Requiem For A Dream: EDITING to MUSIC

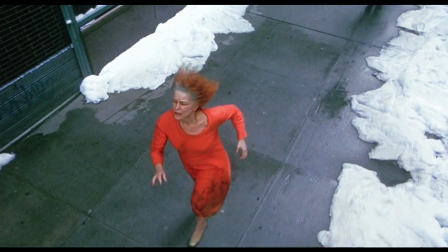3s
Addicts suffer slowly, so slowly that they may not even notice, especially if the addiction is euphoric.
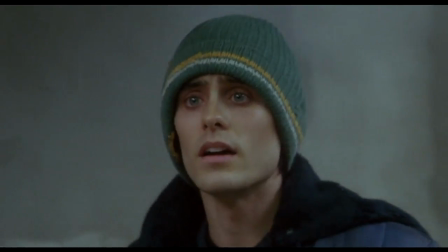14s
But eventually the high stops, obstacles crop up, and that suffering starts to become noticeable.
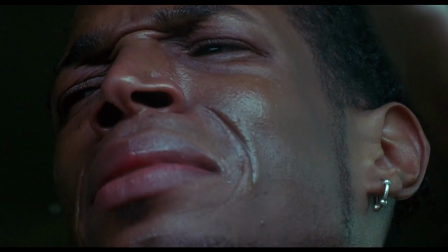22s Oh, damn, Jim.
Reality and consequences sink in.
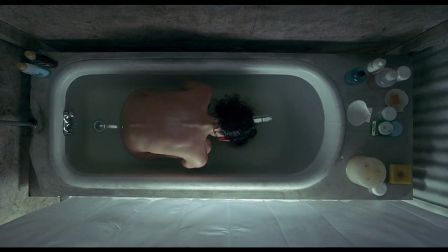26s
The narrative flows this way in Requiem for a Dream, highlighting the success of drugs and the slow decay of delusions.
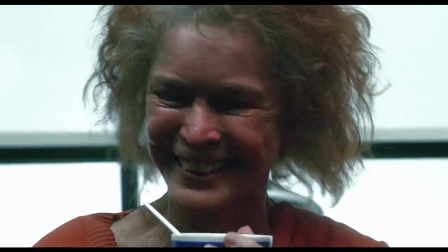32s And you should see my Harry on television. We're giving the prizes away.
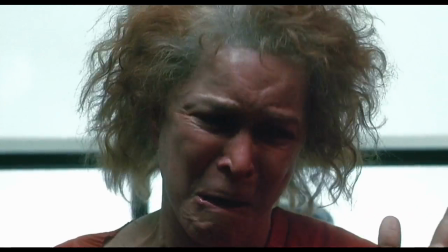39s I just wanted to be on the show.
Until everything drops.
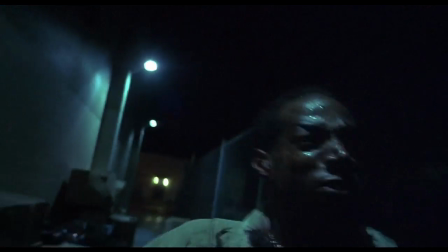47s
Requiem for a Dream does a lot of things well, but the standout is the editing and the music.
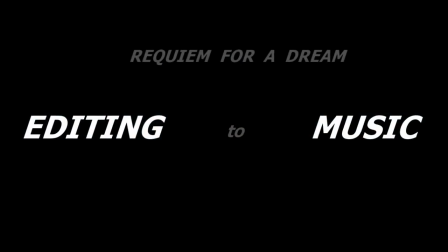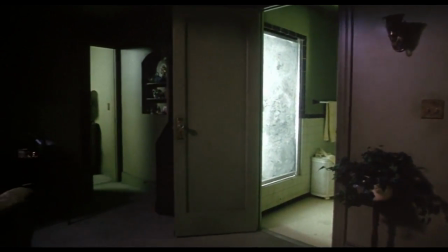60s
The more I edit, the more I realize the creative process isn't broken up into pieces.
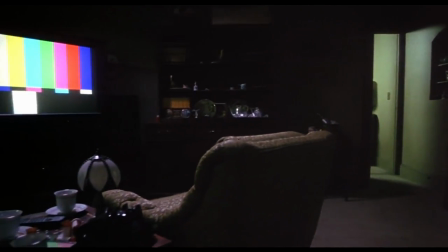65s
The soundtrack isn't just slapped over the edit, and the edit can't exist without the music.
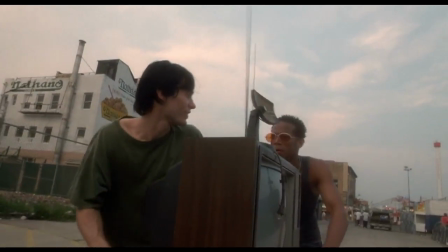69s
It all rises together, which is why I want to see what that looks like.
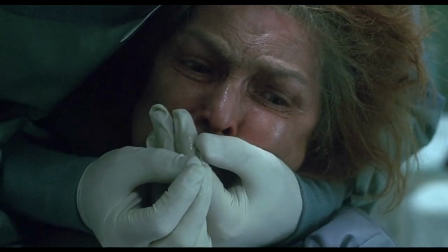75s
When editing the music, it's helpful to break down what you can edit to. The idea of the climactic scene is to cross-cut between four characters and speed up as their tragedies worsen.
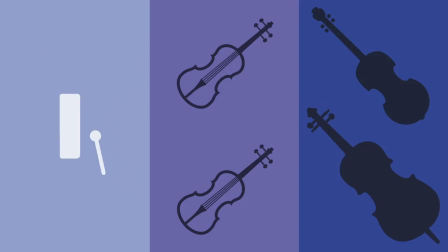85s
First, let's categorize the instrumentation. The percussion sets a pretty steady pulse, establishing the rhythm of the scene.
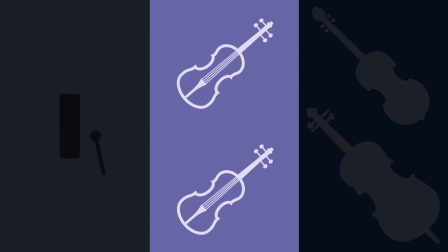92s
When the strings enter, the percussion doesn't come back until the end of the scene. Then there are the two violins, the foreground, creating an anxious melody.
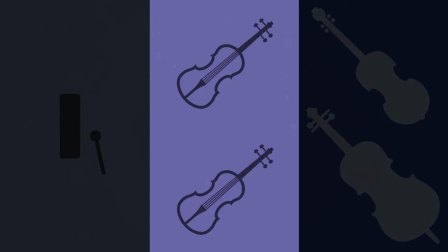101s
Our focus goes right here, which is important. And underneath are the viola and the cello, droning in the background,
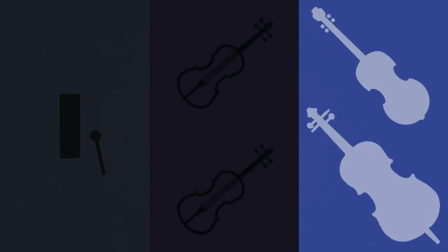111s
sometimes against the melody, sometimes supporting it.
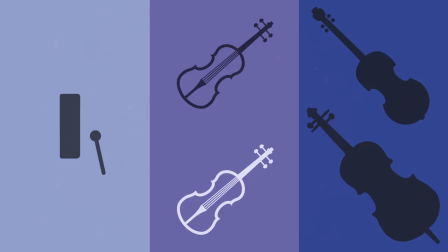120s
Usually it's best to cut to foreground music. It stands out, and it's easy to associate the change in images with the music, looking something like this. Specifically, I'm cutting to the start of every loop. Of course, the film does this.
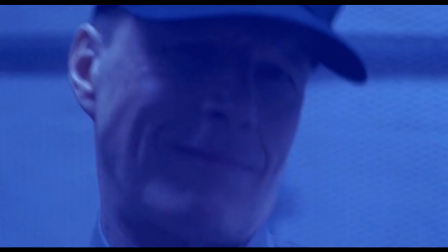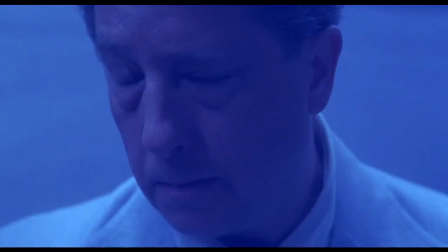146s
And any shift in music. But what about everything in between?
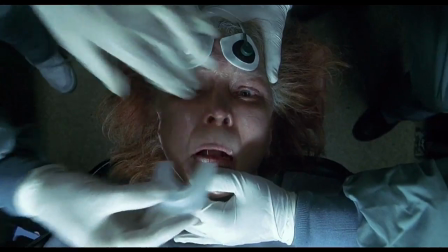151s
Personally, I think you can cut anywhere as long as you hit the loop origins, which is why an edit can be as long as the scene needs it to be. But luckily the background is consistent, which allows for clearer edits within the loop origins.
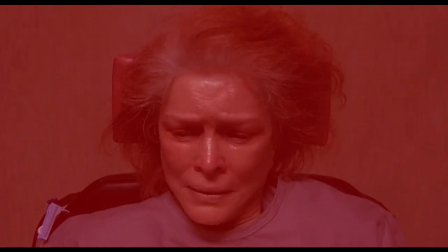164s
There are a few subtle examples early on, cutting on the viola and the cello.
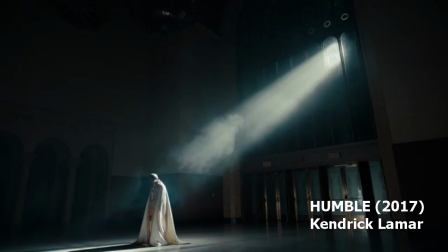171s
This idea of cross-cutting the music is used in music videos, editing images to noticeable punches in a song.
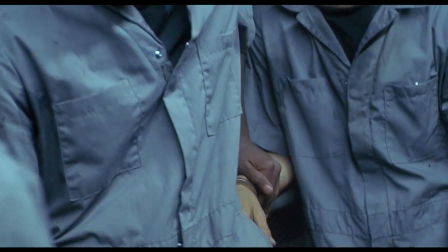180s
Of course, there are techniques within an edit that help sell the sequence as a whole, the first being diegetic sound.
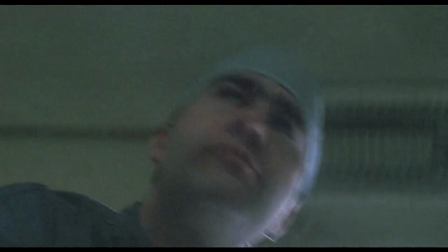187s
The neat thing about this scene is dialogue from one location overlaps the others.
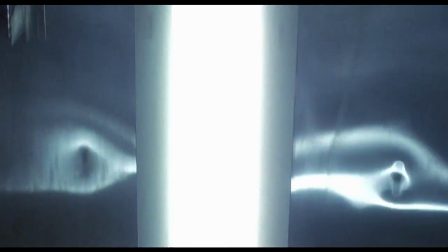192s
Not only does this create a flow, but when you're cutting this rapidly, it keeps the scene from being confusing,
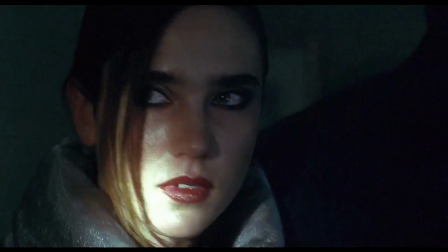198s
or at least not stopping to listen to every piece of dialogue in one shot.
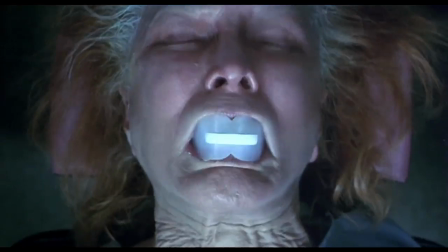203s
And occasionally the sound matches the tempo of the music, which is really cool.
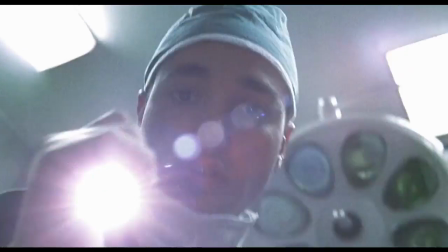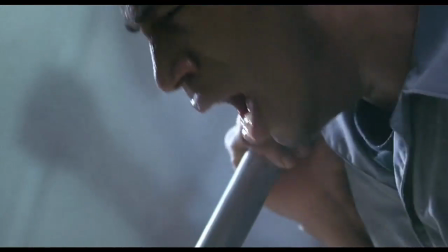213s
Unless they want to be jarring. For instance, the sound of the surgical saw can only be heard during Harry's scene.
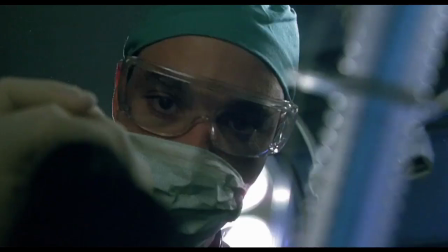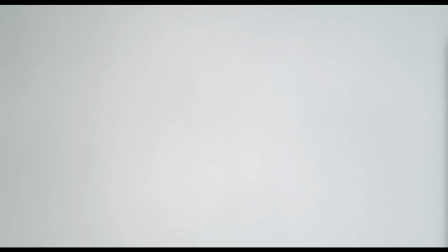227s
Another way to edit is synchronizing music to action. The most obvious example is...
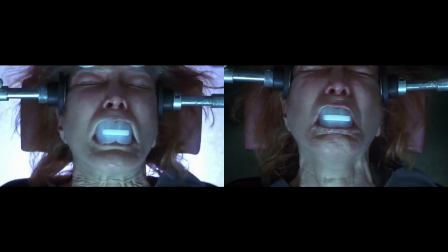234s
it happens every time. But a subtler method is to match movement, like when Sarah beats her head.
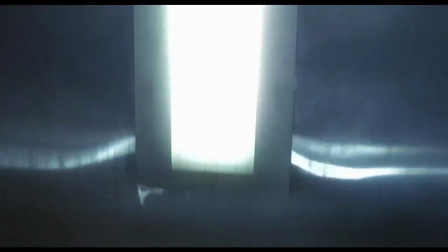244s
Or when a pen swipes across the paper. The interesting thing about that pen, too, is the sound it makes matches the staccato sound of the instruments.